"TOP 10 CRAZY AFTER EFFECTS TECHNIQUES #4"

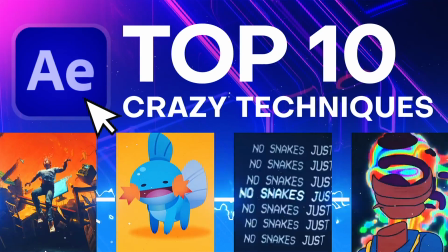What's up everybody? It's your boy Nate and we are back with another one. That's right, I'm talking about the top 10 After Effects techniques because you guys are so freaking talented.
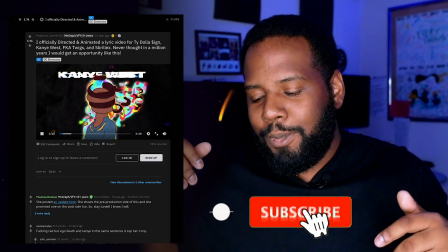Now if this is your first time watching, you're going to want to stick around because we're going to be going over all kinds of cool crazy techniques just coming out from the
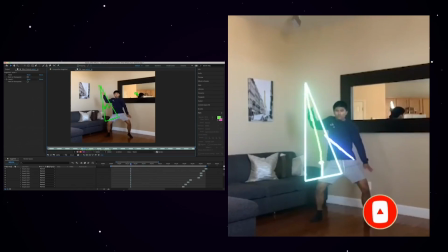community and hopefully you're going to be able to take some inspiration into projects of your own and who knows, maybe even next time you're going to see yourself in one of these videos. I'm super excited, I know you are too. All right, let's go.
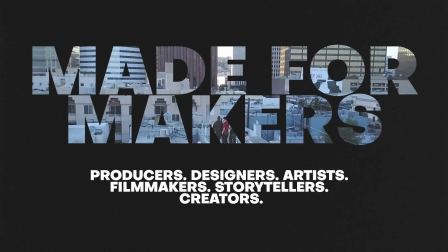Okay, so I'm going to be pulling up, I got the phone right here. No sponsors from Samsung but that'd be super dope. You know you guys got a new phone coming out. Hit your boy up. Anyways let's get into these cool techniques.
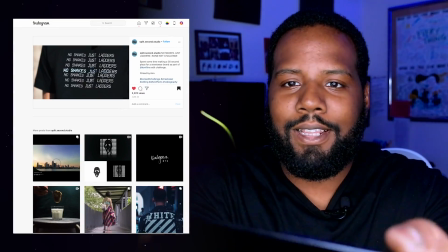So the first one we got is from Split Second Studio and this is No Snakes Just Ladders.
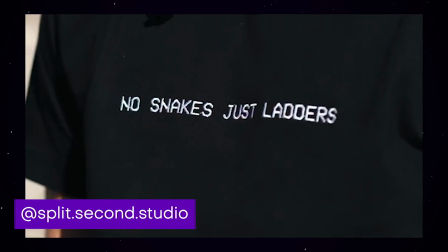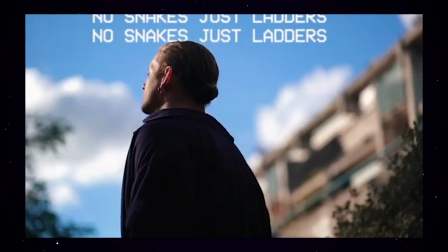It's really cool how he's able to use these stacking lines of text just animating on hard cutting and
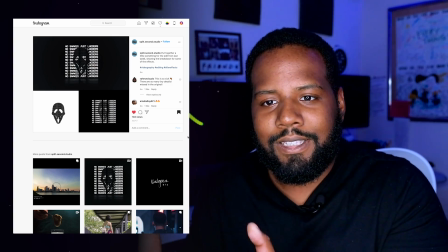that actually has so much impact to it to where even when he translates this over to the individual text layers adding up.
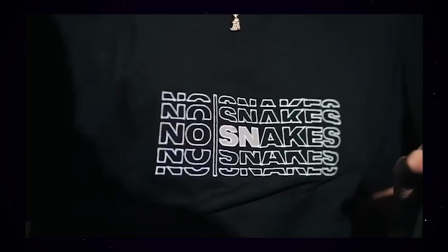It's really cool motion graphics on a shirt. I love how the letters are even animating on and off.
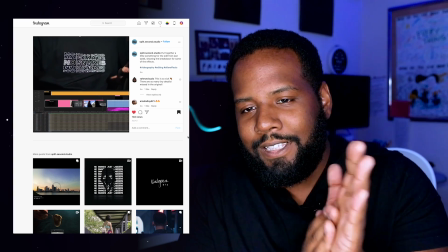It's really simple animations, but I think just the cleanest is what makes it look so good.
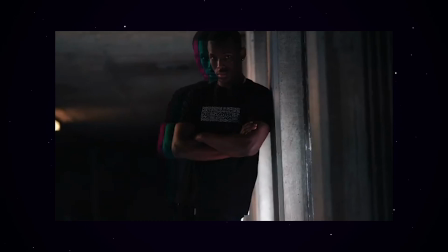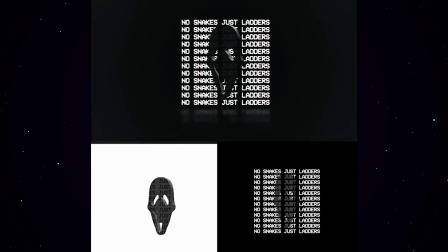I just love how he even gave out a breakdown of how this one was made, showing both the timeline and all the audio is just well cut into there.
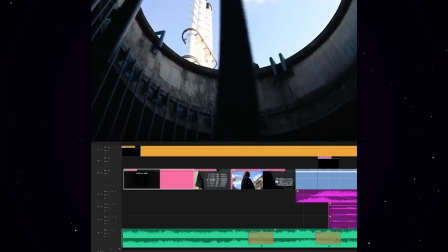That's one of the best things I can even say.
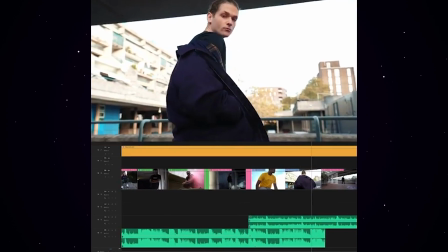Working on something like a commercial or something short, It's really powerful to have it working without audio, but even better when you can add all these cool sound effects to just draw on the viewers.
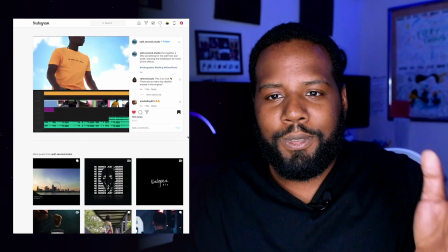That was at least one of the things I really loved. On top of that, we also have this really cool motion graphics where you have a little bit of tracking in there to stabilize the footage.
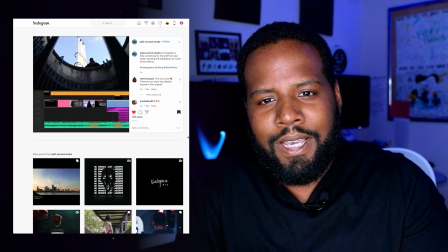And then we have the no snakes kind of wrapping around the shirt and the clothes. I wonder if this guy used any plugins to get this effect in there.
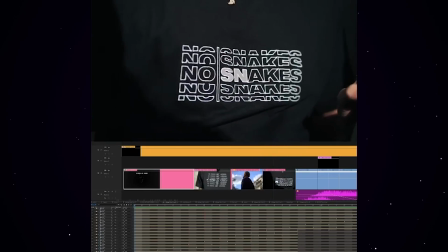Maybe like I'm looking at lockdown or I know it's not an after effects technique,
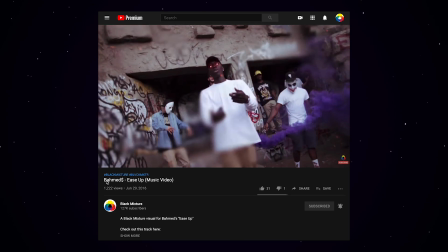but I'm pretty sure that's like a smoke grenade One of my favorite things just to do in video just because smoke looks super cool It's just one of those really nice motion things really clean work.
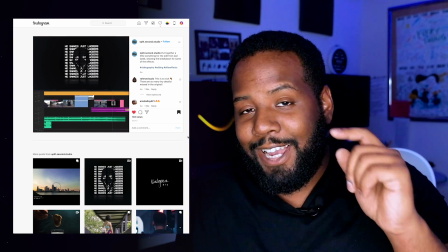I love it a lot. I hope to see more
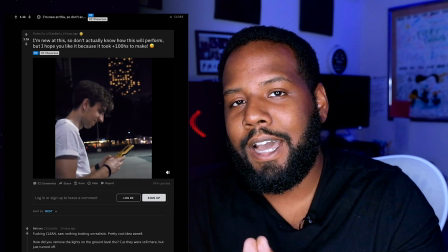Okay, so this next technique apparently took 100 plus hours to make it's actually from someone who says he's pretty new at this Grand Berta.
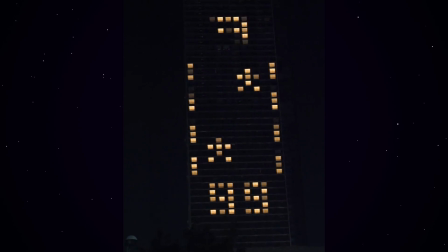Yo this is so cool.
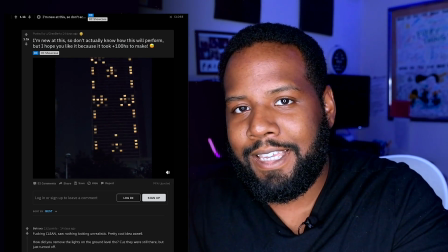Okay I think you guys already know I got a sauce bar in my heart for anything that's like game related and to see someone being able to make it look like he's
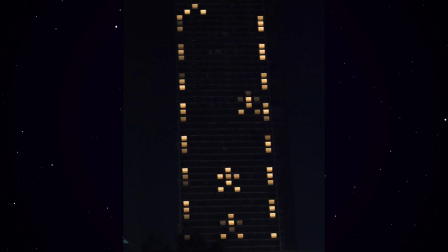playing this kind of retro Galaga-esque video game on a building at night and then using like the different lights from
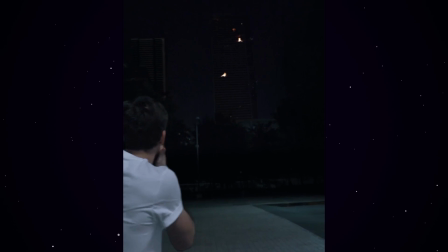the windows to be playing this game. That's just such a super clever and creative concept.
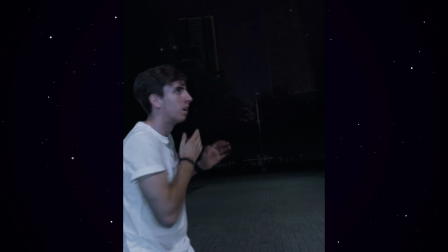I just love the way that this all came out together with the camera motion and And it's just really well framed, well directed.
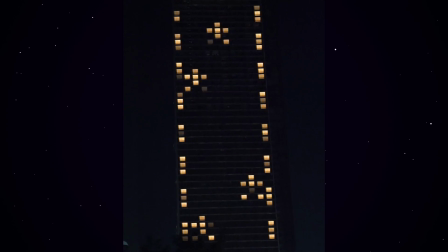I'm even wondering if this is all done with maybe like a green screen. It's not even there. If this is just all tracked and post to kind of make things like that easier.
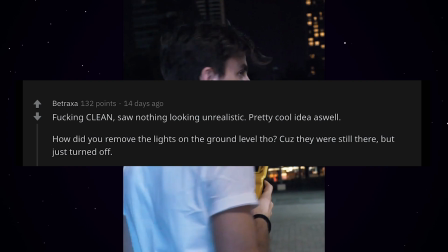But yeah, this is so clean. It's foolish. Yo, I think the top comment honestly says it best.
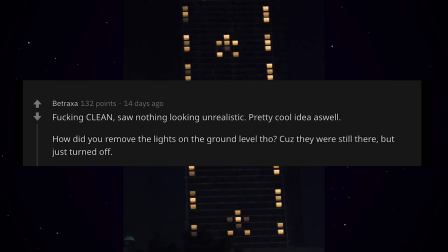You know, this is so fucking clean and nothing in it looks unrealistic. So I really love the camera motion.
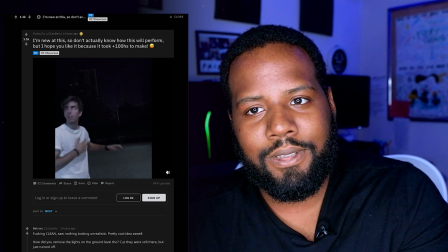It looks a little bit like added in post just to make those effects come all together.
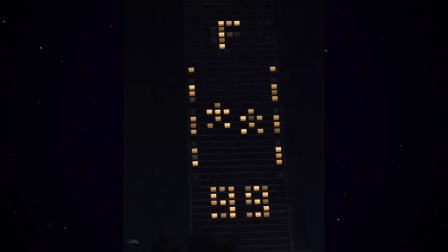Really clean work doing the compositing. also just love the fact they were able to make something that feels like a game animation and ui out of windows
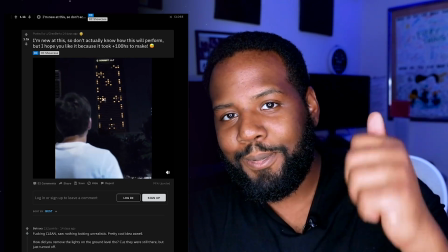it's super crazy and creative really love your work grand burda hope to see more all right on to the next one so this next one comes
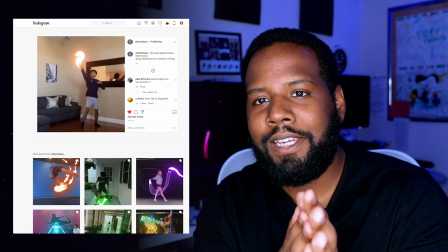from ophir shoham i hope i'm saying that right it pretty much looks like a really cool glowing dance edit i
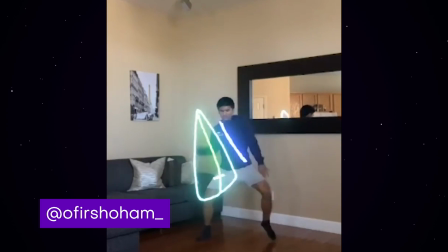know that we've talked about how to make an effect like this on the channel but one of the things i really want to point out in this work is just the level of
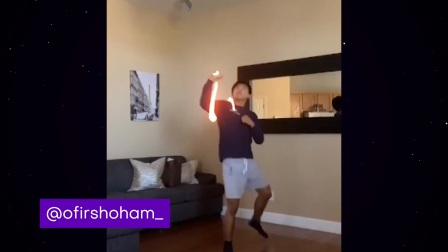detail in the animations is so cool i love the flourishes.
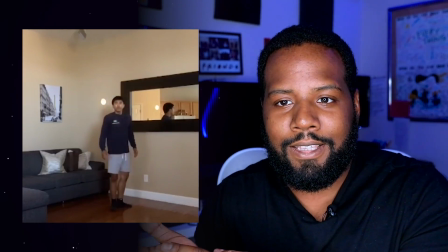I love the light trails but even one of the things that really makes an effect like this stand out is just the creativity of the artist who's making the stuff.